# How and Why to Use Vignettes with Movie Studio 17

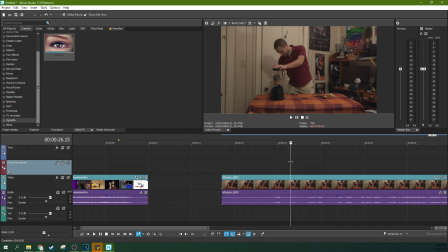0:08 It's Adam with Tech Dive AV Club. We're in Movie Studio 17 Platinum, and we're going to talk about two different ways to do vignettes today and some of the reasons you might want to use them. So first off, sometimes if you've got a strong composition to your shot, a vignette might get in the way. But a good time to use a vignette is when you've got a shot like this.
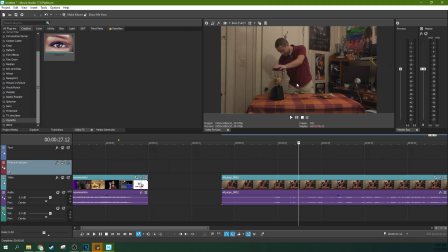0:25 This is a shot where my office is not a very awesome place. I'm in a rental, so I'm not painting it. And it's got some distracting things like the paint, like the fact that I got a messy, nasty desk, like the fact that it's the table.
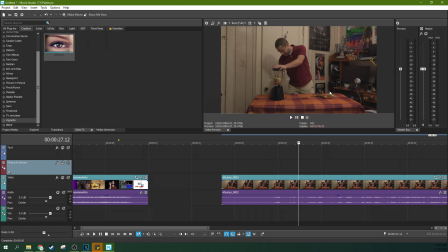0:42 Despite the fact that I'm working on framing and everything, I got a small space to do it in, so I don't really have a lot of options for camera angles and stuff like that. So for this little particular piece, I needed to be able to show a clear movement of what's going on while keeping my eye in the right framing and stuff.
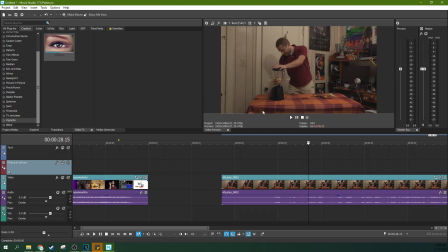1:01 So to do that, I ended up getting a lot of the background in, and that's fine. That's not a big deal. I had flat lighting kind of on purpose, but that really makes it hard to distinguish what's important. Your eye wants to look at everything. It wants to look at my N64 boxes. It wants to look at the blender. It wants to look at the bad paint job.
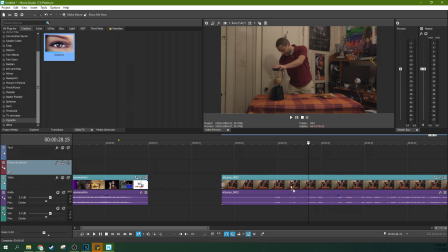1:19 It wants to do all those things. So a vignette, you can just drag and drop the vignette from here in this vignette folder. Let's remove it so I can show you where it is. In this video effects tab, if you scroll down right here, vignette, there is a quick and easy way to add them.
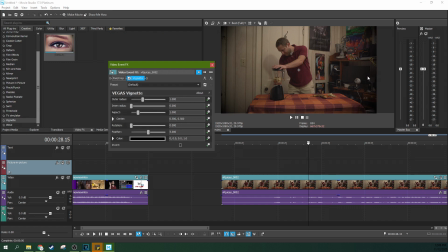1:34 You just drag it to your video and boom, you have a vignette. Now, what a vignette is it mimicking something that happens in camera. If you have a lens that doesn't quite hit the film or hit the imaging sensor all the way.
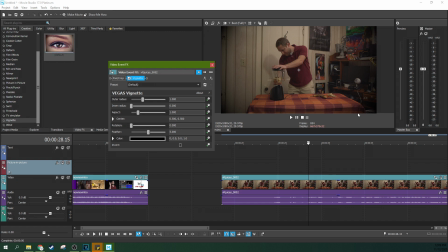1:48 So something is keeping the light, could be several different things, but something is obscuring the light on the edges of the imaging sensor or blocking the light altogether. Like the lens is not the right fit. It's too long or something like that, where light is just blocked.
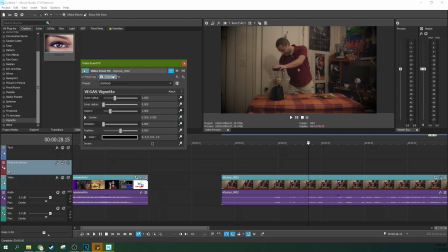2:01 But you can use that as a storytelling device, because what you can do is see how this now, boom, I pop in the center. So your eye stops wanting to look at some of the not encouraging stuff in the corners just by that drag and drop there.
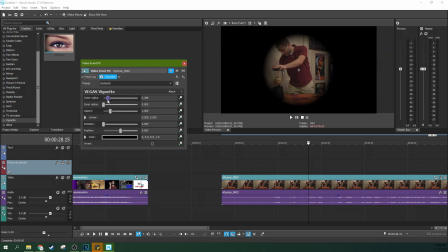2:17 Now, the outer radius you can funnel, but I want you to note that this outer radius here, it's designed as a circle. So you're going to be closing in, especially if you're not in a 4:3 aspect ratio.
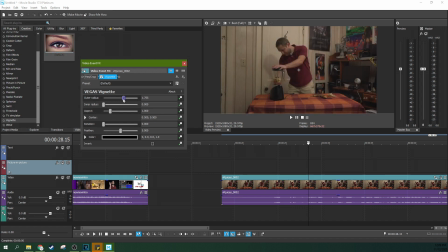2:30 If you're in a 16:9 like I am, you're going to be closing in on the edges of here first. You're not going to get the top covered in until you tighten that in.
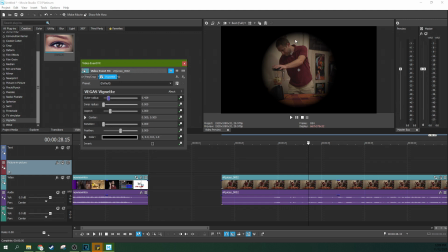2:42 So you can see as you close that circle in there, you're really going to be blocking out the corners.
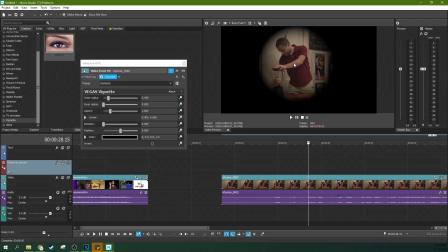2:49 Now, this little dot in the center, you can move it around. You can choose where this vignette goes.
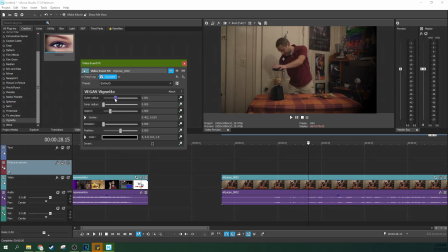2:54 So if you want a little like, that's all, folks, then you can do that. And we'll talk more about that in a second. The inner radius, though, is how bright it goes.
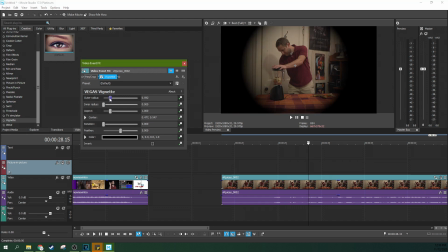3:06 So let's drop this outer radius in a little bit so we can see what the inner radius is doing. See, what you can do is you can get rid of the feathering right there, right? So how it goes from really dark to normal bright, if you bring in the inner radius, you get rid of the feathering.
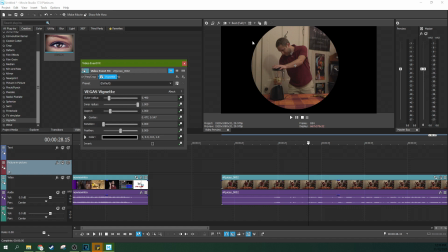3:22 So this is now just a straight Looney Tunes cut circle there. So that's what the inner radius does. And the aspect ratio helps change how this works. So this is, you got an eyeball now.
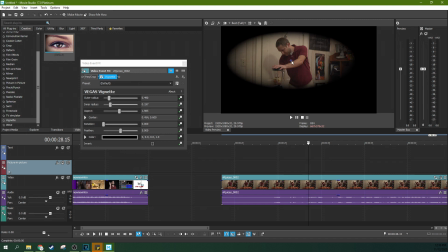3:33 You can probably imagine some fun things to do with that.
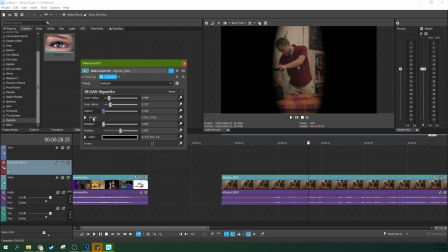3:38 All the way down to ultra widescreen. But this is how, or you can really help kind of fix your framing.
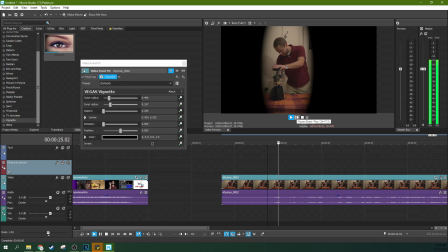3:45 So this would be a great, like, hey, somebody's looking through a keyhole and trying to figure out what somebody's up to, which I'm blending a controller in that shot. So these are all sorts of cool things you can do with this.
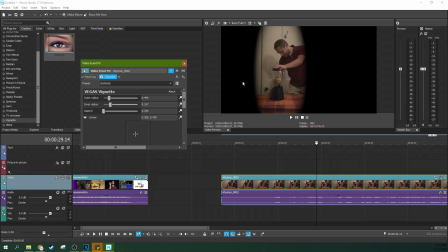3:58 This little centerpiece here is the same thing as I was doing. You have the control of it right here on the preview window.
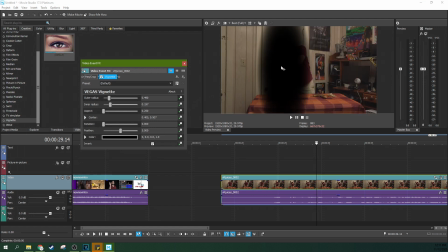4:04 So one thing too, if you invert it, you can actually use it to block a shot.
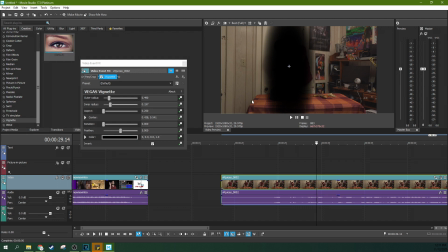4:10 So if you want to make it look like something's obscuring the shot, that can be done as well.